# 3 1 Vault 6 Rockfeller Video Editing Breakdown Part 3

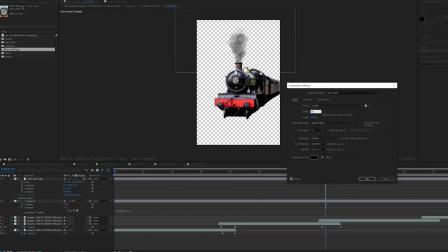20:41 So I'm going to press Command K. I'm just going to kind of increase how many pixels is on the X and Y. And I'm going to press Command Y, and I'm going to make a solid,
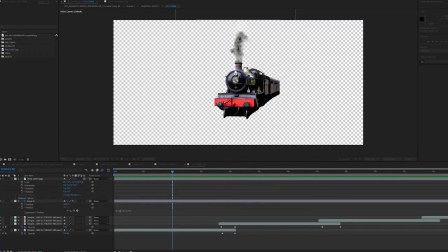20:49 and I'm going to make it like yellow or something like that. And I'm just going to do a rudimentary mask where the light leak, I want the light leak to be. Lovely, just kind of shape that up. Maybe add some feather into the mask and mess around with the opacity.
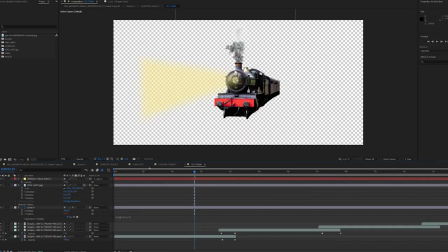21:04 Maybe harder feather in at the front of the light. Lovely. If we go back to our top comp and see how that's doing, it's looking pretty good.
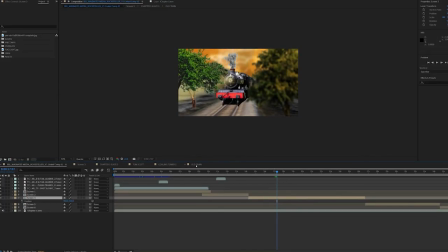21:12 It's looking pretty good. Obviously, it's caught behind a tree, which is not what we want.
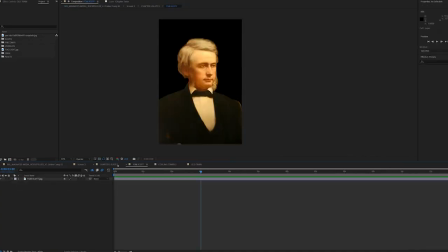21:17 So maybe what I'll do is I'll take the light ray and I'll bring it straight into our top comp,
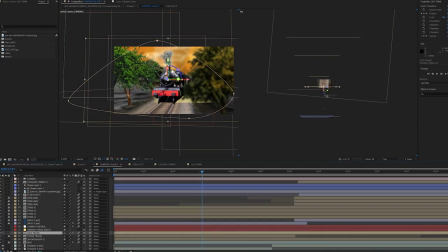21:22 because otherwise we're going to have an issue with layering, because the light leak will be technically behind the trees, but we'll want the trees to look like they're in front of the light leak. So that can be a little bit challenging. So let's grab our medium yellow solid from our train comp and let's bring it into our main comp.
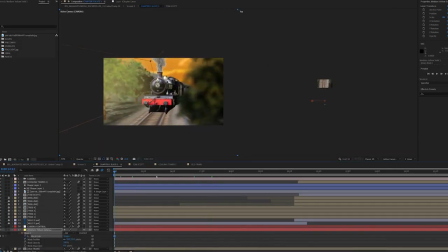21:36 Let's bring it to the front of the composition, probably further in front of our train. And let's just nudge it into position. There we go. We're already cooking with fire there. That looks really good. It looks like a nice little kind of lens flare coming off of the train. So let's just nudge around that mask a little bit just to make sure we're happy with everything.
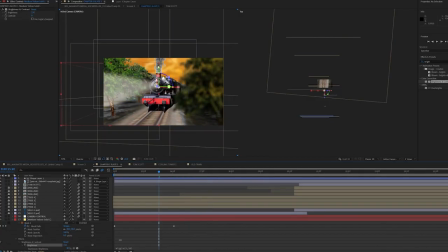21:53 I'll change the feathering a little bit because it looks a little bit too feathered now that we've got it in the top.
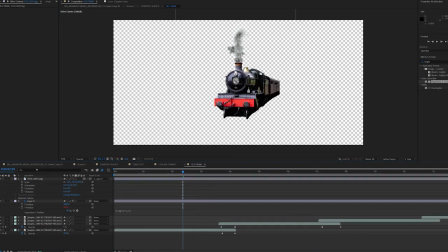21:58 I'm going to go back into my train layer and just kind of nudge around my fog light a little bit just because it doesn't look amazing.
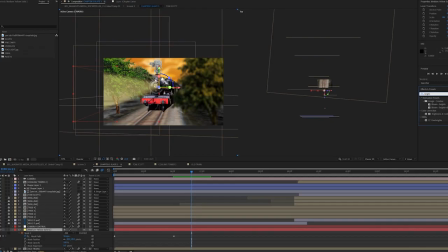22:04 I'm going to add a brightness and contrast effect to my medium yellow solid, or my volumetric light rays. I'm just going to make it look like the light is flickering a little bit. I'm going to alt click the brightness, and I'm going to try
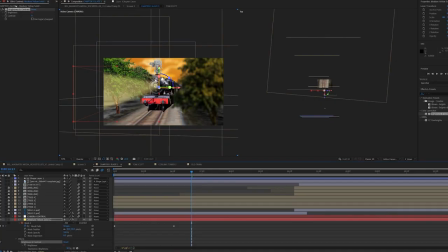22:19 530, so 5 times a second and 30 on the brightness effect. Let's have a look what that is looking like. Lovely, pretty happy with that.
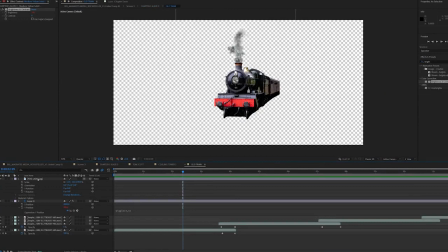22:28 I'm going to go back into our train comp, and I've noticed our fog light isn't actually bobbing up and down with our train, so let's just parent our fog light to our train layer.
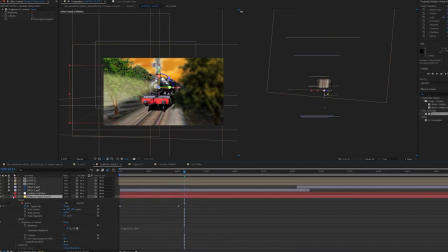22:35 Now, just to make our light leak layer look even that more dazzling, we're going to duplicate it.
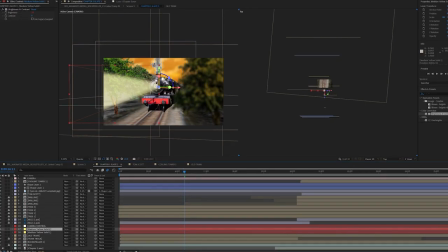22:40 We're going to duplicate our medium yellow solid, and we're going to make it more of an oval shape, just so it's kind of a general kind of flare around the fog light instead of just the volumetric look. And we'll just kind of bring that around our fog light. Remember to make sure your blending mode is set to screen on the fog light as well, because that is quite fundamental to the effect.
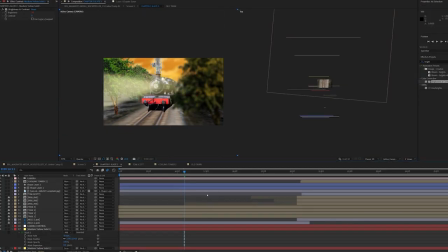23:00 So there we go. And you could duplicate it again and mess around with other blending modes just to kind of sell that a light leak a little bit more, but it's not always necessary, so I'll probably just stick with the 2. Actually, maybe I will make a 3rd light leak layer.
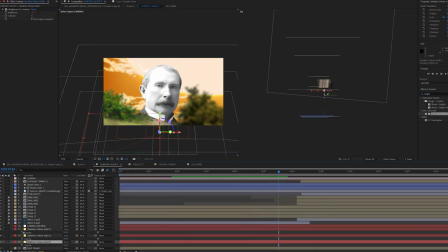23:15 I'm also going to keyframe out the light leaks as the camera pans up, because again, they're distracting. We're going to have go to opacity on all these layers, and we're just going to keyframe them down. Great, so now we've got our light leak in place. I'm happy with that. I think that looks really good.
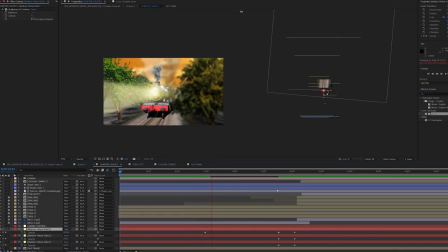23:29 I'm now going to go to my Rockfeller background image, because he's a bit static at the minute, and I do think it would be beneficial to kind of give him some movement.
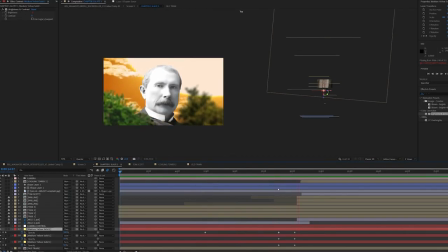23:37 So let's double click our friend Rockfeller, the pre-composition.
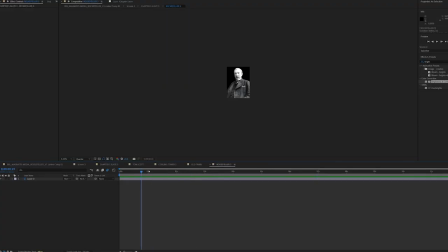23:41 Let's go into his pre-comp, and we're going to use something called a puppet pin now, because it's probably the most efficient way of doing an animation like this.
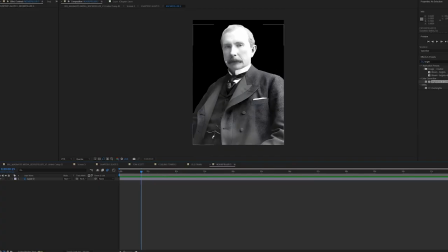23:49 So a puppet pin is essentially you're telling After Effects to distort or squish or stretch a particular image, but you're telling it whereabouts the joints are.
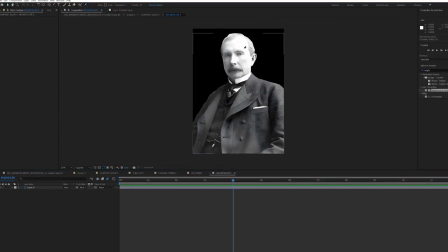24:00 So if I was to say have this image of Rockfeller and put a pin in his head and put a pin on his chest, then I can distort just the head whilst keeping the chest in position for the most part. So we usually put pins on joints where we want to have where we don't want to stretch the image.
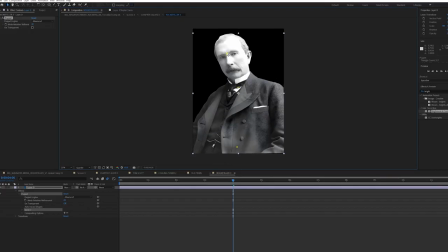24:16 So in this case, I'm going to have Rockfeller looking down, then looking up, and that will be quite easy to do with the puppet pin effect.
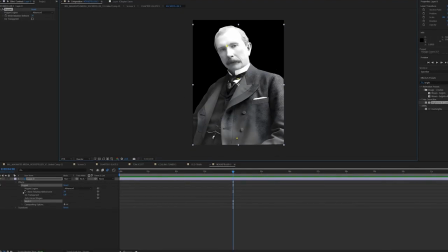24:23 So let's have a quick look. So I'll make a pin in his head and then a pin in his neck, and I'll also put one right down the bottom towards his hip, just so we can kind of root the whole image down. Otherwise we'll start to see some warping around the edges. And I go to my mesh, I go to deform,
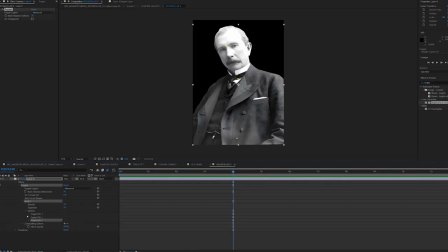24:38 and I go to open up all my puppet pins and make sure that the keyframe is, I'm keyframing all of them. Great. And then just move the head into the position I want it.
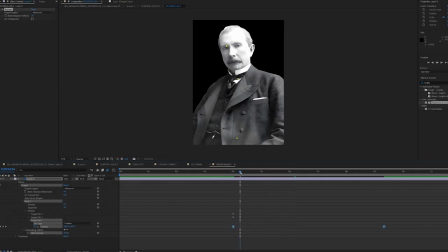24:48 We're going to ease on those keyframes And let's see what we're dealing with. There we go. So we've got a little bit of movement with Rockfeller. So he's just kind of like looking. He's going from looking down, being lent down, to looking up. It's a basic effect. It's a basic way to do character animations. But given everything else that's going on in this image, I think that's fine.
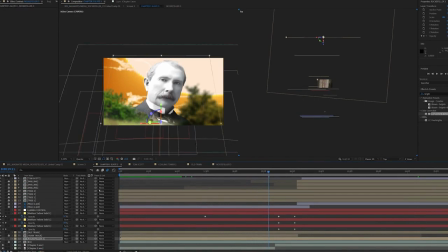25:03 Great. And I might even add some contrast to his layer as well, just to make it a little bit more menacing. So go to curves, drop that onto the Rockfeller layer, and just kind of like make it a little bit darker. Great. I'm now going to add a little bit of extra life to the train and to the scene using some assets that I got from Storyblock.
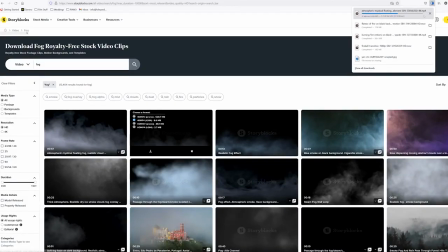25:21 I'm going to add some mist and some atmosphere. So let's start with that one. Just make sure that it's set to a blended mode of screen.
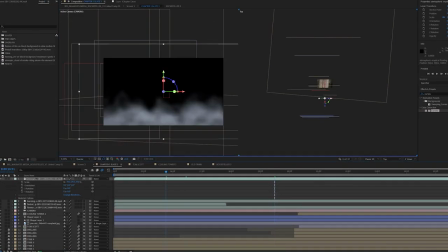25:27 Put that in 3D space, put it at the front. And that's nice, that is, because that really complements the volumetric light that we're looking at. So it almost feels like the light, we can see the volumetric light because we are seeing it through the mist in the scene.
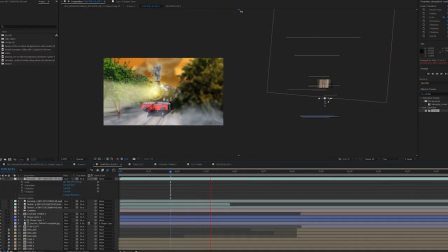25:38 So great, I love that. We could duplicate that and put it in a few places on the composition, but I'm not sure if we need that. I think we can just put it the once, make sure it's scaled so we're not seeing any of those nasty edges. Now we're looking at a scene that's quite misty, and as I said at the beginning, I was hoping to make the scene a little bit darker to begin with. So let's do that. So let's go to our background layer where where we've pre-composed the sun and the clouds and everything, where it looks all quite warm and kind of sunset.
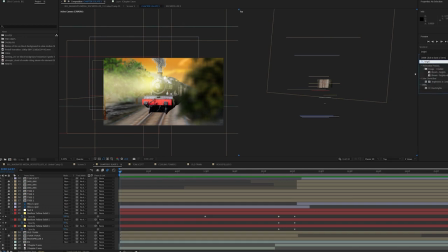26:05 And let's mess around with hue, saturation, and let's mess around with the brightness. Cool. So let's keyframe the hue and saturation. Let's click colorize, and let's keyframe the colorize hue.
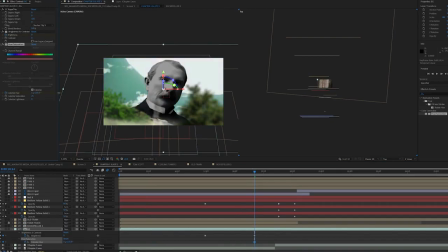26:14 And let's start with the background looking nice blue and dark and ominous, kind of very stormy. So then it will look like it's at night. And then once we get up to Rockfeller, we'll make the sky nice and warm again.
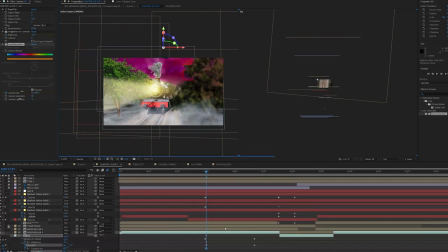26:26 Mess around with the lightness as well. And mess around with the saturation as well.
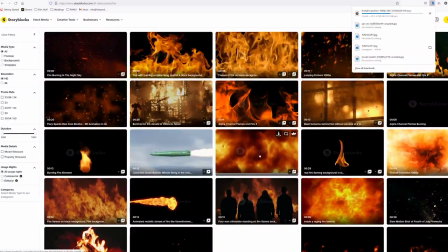26:30 So I'm going to add a little explosion around Rockfeller as we look up to him and see his face, because that's dramatic.
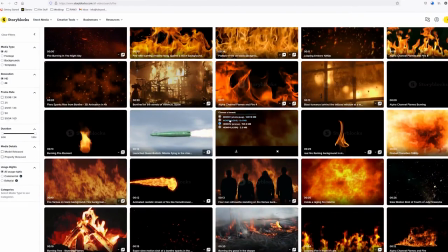26:36 So let's get our fireball effect from Storyblocks, and let's just pop that just behind Rockfeller.
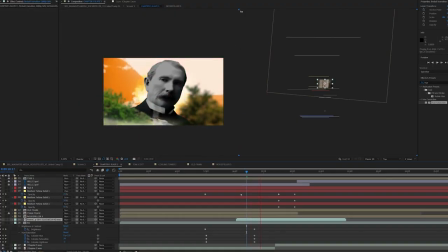26:41 I don't think that one needs to be a 3D layer. That can probably just go straight behind him, because there's not going to be much parallax in the time that the explosion is there.
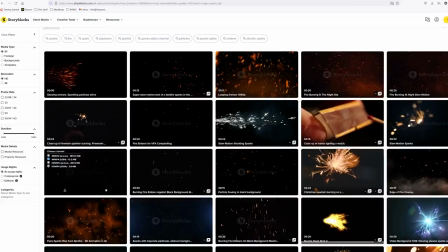26:48 Another little detail I'm going to add is some kind of kind of particle, kind of fiery, kind of like a particle-y looks, almost like fireflies in the air. I'll probably make them a 3D layer. These are ones that I've got from Storyblocks.
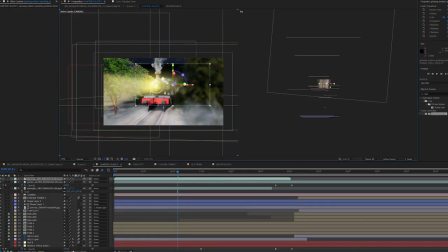27:00 They're just kind of like little embers kind of flying around, and they're kind of that help add a little bit of extra dimension to the scene. Let's move that around in 3D space as always.
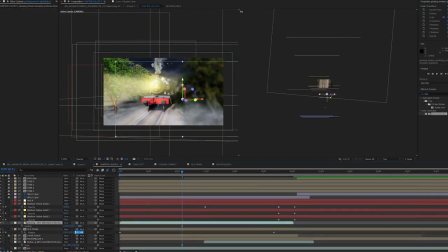27:11 Could even duplicate this layer, so we've got I've got a bit of depth of them all over the place. Lovely. Happy with that. Rockfeller looking down on us. Might even add some sparks to the train wheels, because train wheels spark, and that will again help sell the effect. I hope you're seeing, guys, that really to make these effects work, it really is about the little details. Like, you have fundamental tools and stuff that you can learn within After Effects, and hopefully we've taught you over the last few weeks, but fundamentally, like, it is just about adding tiny little details, tiny gestures that will really help make your animations pop. So let's get our glowing ember.
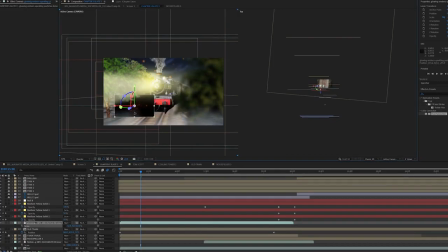27:45 Let's put that down to the wheels on our train. Let's move it in 3D space as well, and make it a 3D layer, because those will have to move with our camera. Make sure you have the correct blender mode, make it screen. Lovely. And it looks like the train wheels are spitting out some sparks.
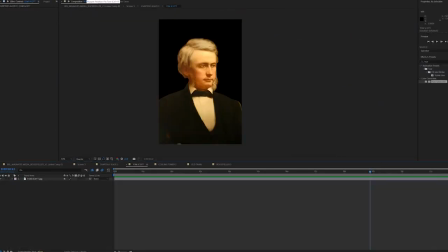28:00 Lovely. And just like we did with Rockfeller, I'm now going to animate Tom Scott.
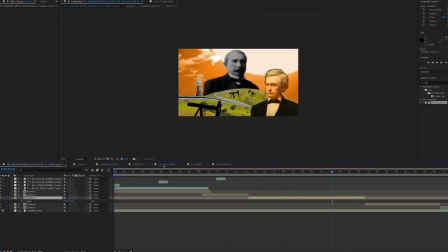28:05 I'm going to add some puppet pins to him, to his shoulders, to his waist, and to his head, and make it look like he's looking down and then looking up.
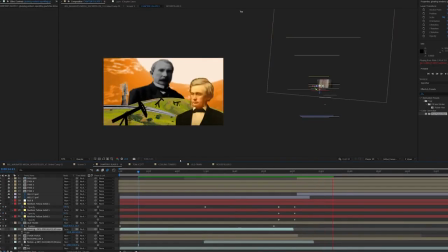28:13 Again, just about adding these nice little animations, just kind of bring everything alive. And just to tie everything together, now we're on the second half of Slate 3.
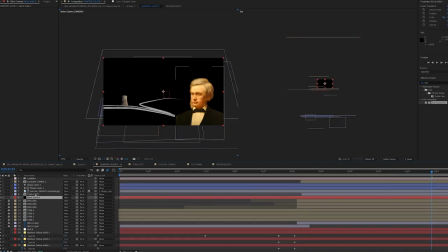28:21 I think I'm going down the opacity of the background as we get to Thomas Scott, because I want him to be the focus, so it's almost like everything else is background information.
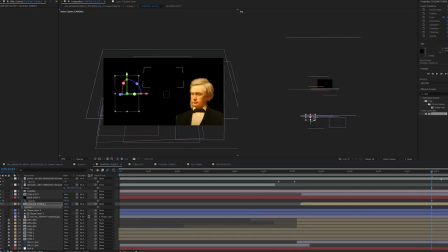28:29 And I'm going to add some flames to the background as well that I got from Storyblocks, again just to make everything look dramatic.
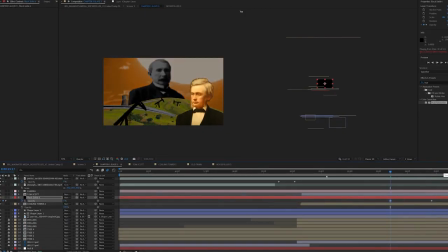28:37 So I'm going to get a black solid. I'm just going to get that to fade in over the top of the second half of the slate,
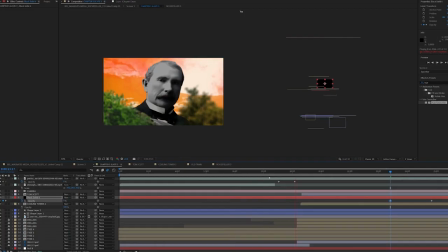28:43 just as I get to Tom Scott, and I'll get the fire to fade in as well.
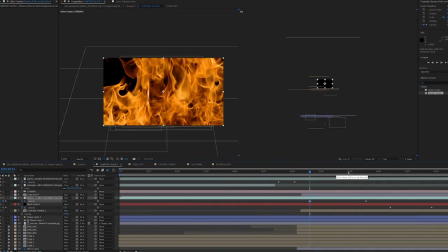28:47 No need to make these 3D layers. They're more like overlays than they are actually scene information.
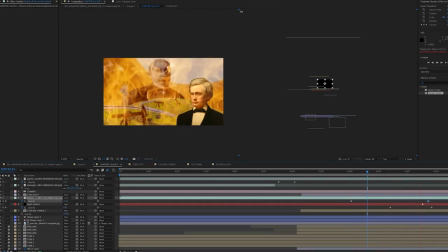28:53 So let's have a look at what we're dealing with.